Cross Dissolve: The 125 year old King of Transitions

The transitions should be there to support it, not overwhelm it.
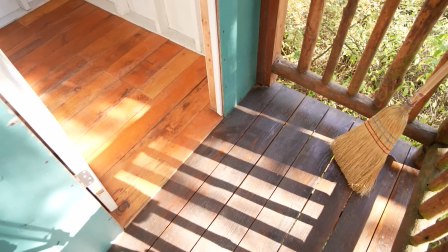[8:10]
Overly fancy and complex transitions mostly just distract from good content, which makes the whole video worse overall. Furthermore, even if your content is boring, crazy transitions are still going to make it worse, because all they do is make the boring stuff look even more boring by contrast. In both cases, the wacko crazy transitions are consuming all the attention of your audience. Don't use crazy transitions. Simple is better. For a counterexample, if you carefully watch any Captain Disillusion video,
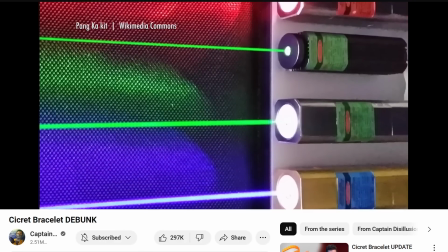[8:45]
you'll see that he constantly uses a huge variety of transitions.
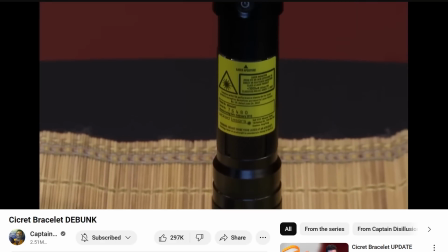[8:49]
But it's all done so expertly and seamlessly that it's not annoying, it's engaging. So you gotta learn the rules before you break them. Also, I've never edited videos for TikTok or for children, and I know that those kinds of videos can have lots of crazy transitions, so my advice does not necessarily apply to those.
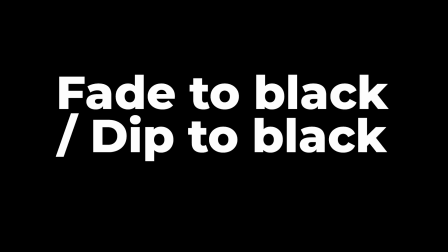[9:11]
You gotta know your audience. Fade and dip to black.
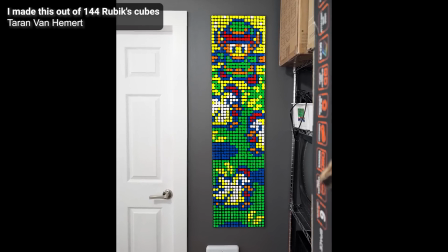[9:14]
If you dissolve into a matte of pure black, which is often called a fade to black, it usually indicates that even more time has passed than if you simply used a cross dissolve.
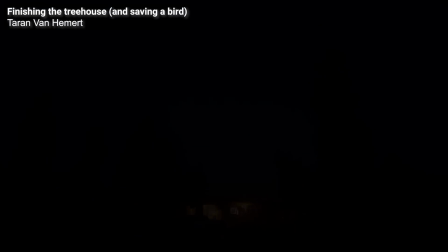[9:26]
If you dissolve to and from black, that's called a dip to black. And it's a good general purpose transition.
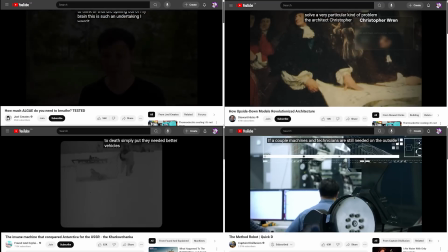[9:33]
It can be used to separate different parts of your video from one another, such as in these examples.
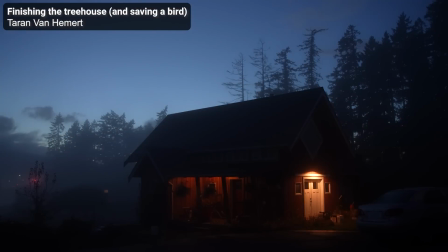[9:39]
I used a few dips to black in my treehouse video to indicate nighttime.
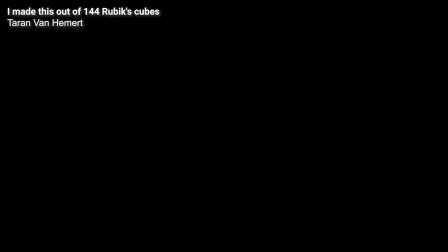[9:44]
And in my Rubik's Cube video, I used it for transitioning into a quick montage of my week-long canoe trip.
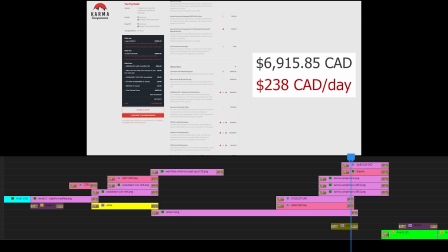[9:51]
Beware of cross-dissolving multiple layers at once. Hey, did you notice this problem in that little example I showed earlier?
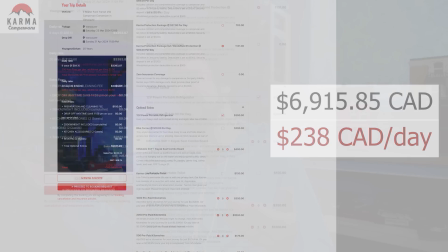[10:00]
Let's slow it down. During the 12 frames of this dissolve, you catch a glimpse of some other graphics peeking through.
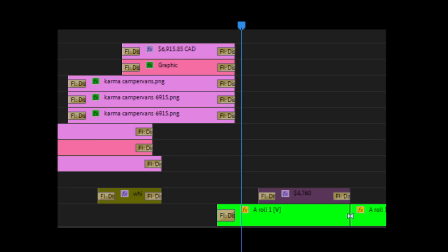[10:08]
What's up with that? Well, the timeline looks like this. 6 cross dissolves stacked on top of each other.
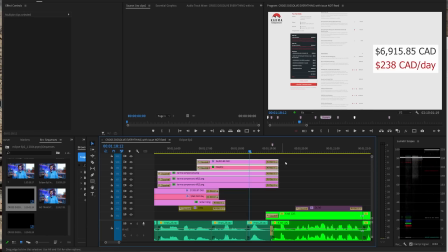[10:16]
This is not good, because when cross dissolves do not lead into another clip,
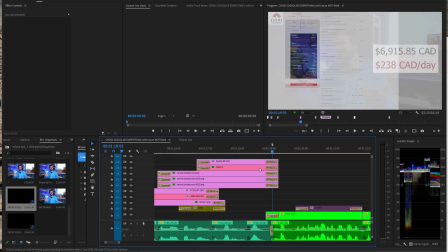[10:22]
or when that clip has transparency, it will show things from the layers below.
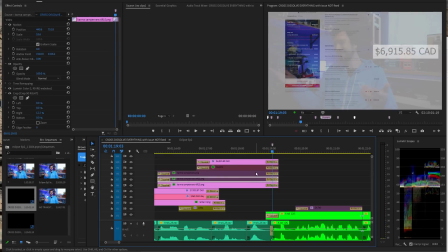[10:28]
In this case,
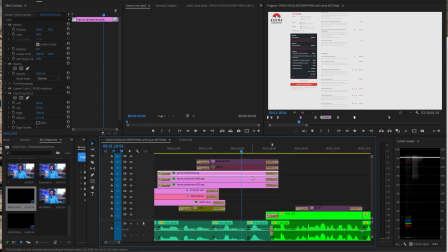[10:29]
I actually used this website screenshot twice to fill in the right side of the frame because that was faster than making a light gray matte, and it didn't matter because the duplicate graphics were covered up. But now we can see them during the cross dissolves.
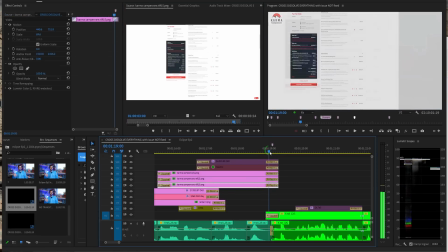[10:44]
Even if I did replace this with a light gray matte, we still have the same problem.
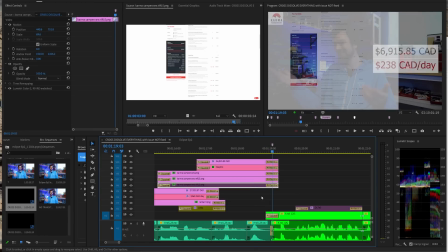[10:49]
This layer is making everything slightly more gray, and all the other layers are also doing their own thing.
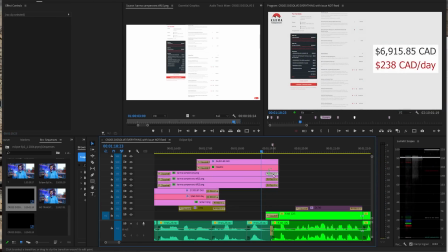[10:56]
There are 2 solutions to this. 1, delete these transitions, one at a time because Premiere still doesn't have a command or shortcut for this.
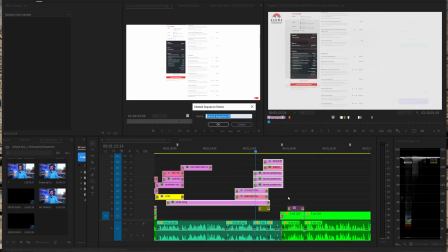[11:05]
Then, nest everything on the left side of the cut. Then move that down and use just one cross dissolve to go to the next shot.
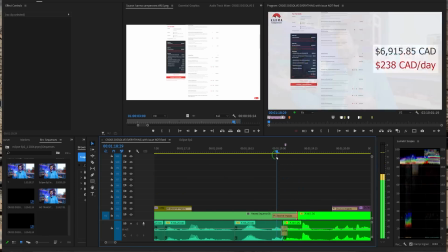[11:14]
That's much better. No more overlapping graphics.
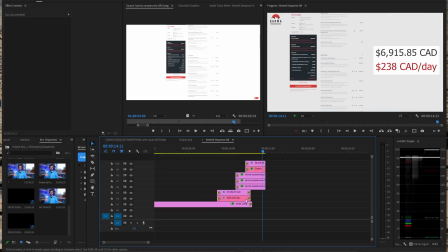[11:17]
Just remember that sometimes you have to extend the final clips to the right a little bit to give enough room for the transition. But if you're extending the clips, you actually don't need to delete the transitions on them after all, because in the timeline you can just not use that part of the nest.
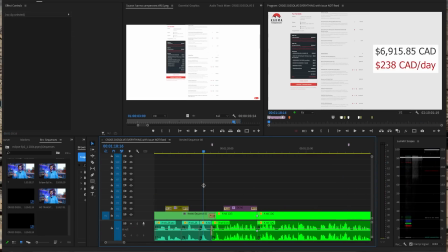[11:30]
But it doesn't matter, because you shouldn't do it this way anyway. It's kind of destructive.
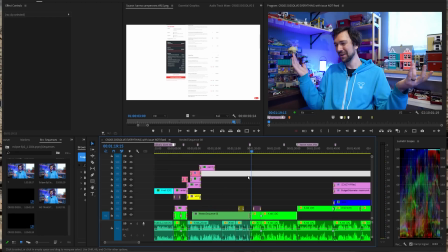[11:35]
I like seeing everything all on the same timeline,
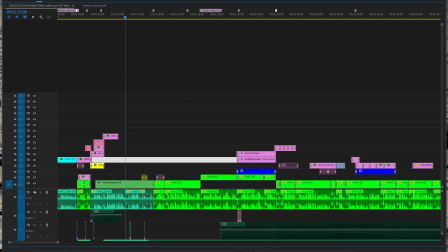[11:39]
and I don't like having to go inside of nests in case I need to change or tweak things later. Like, how am I supposed to line up sound effects without seeing where the clips begin and end?
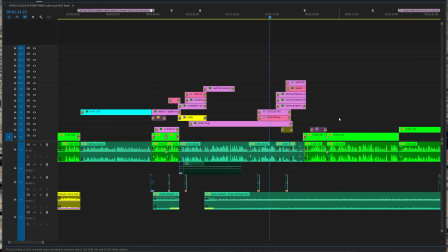[11:50]
So, a much simpler way to do this, which I do all the time, is to simply move the clip for the next scene above everything else, and just use one dissolve on that.
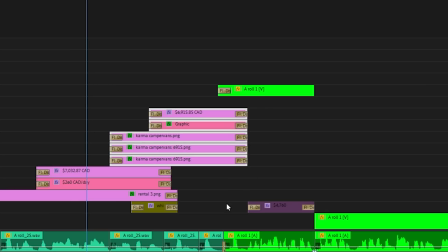[12:02]
Then, make sure these other clips extend far enough to the right, and you're done.
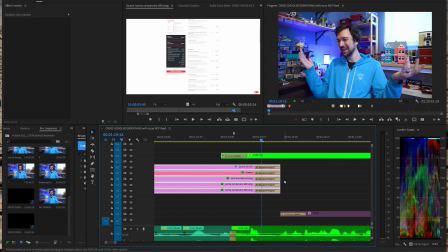[12:07]
You don't even need to delete those transitions so long as they don't overlap the main transition at all.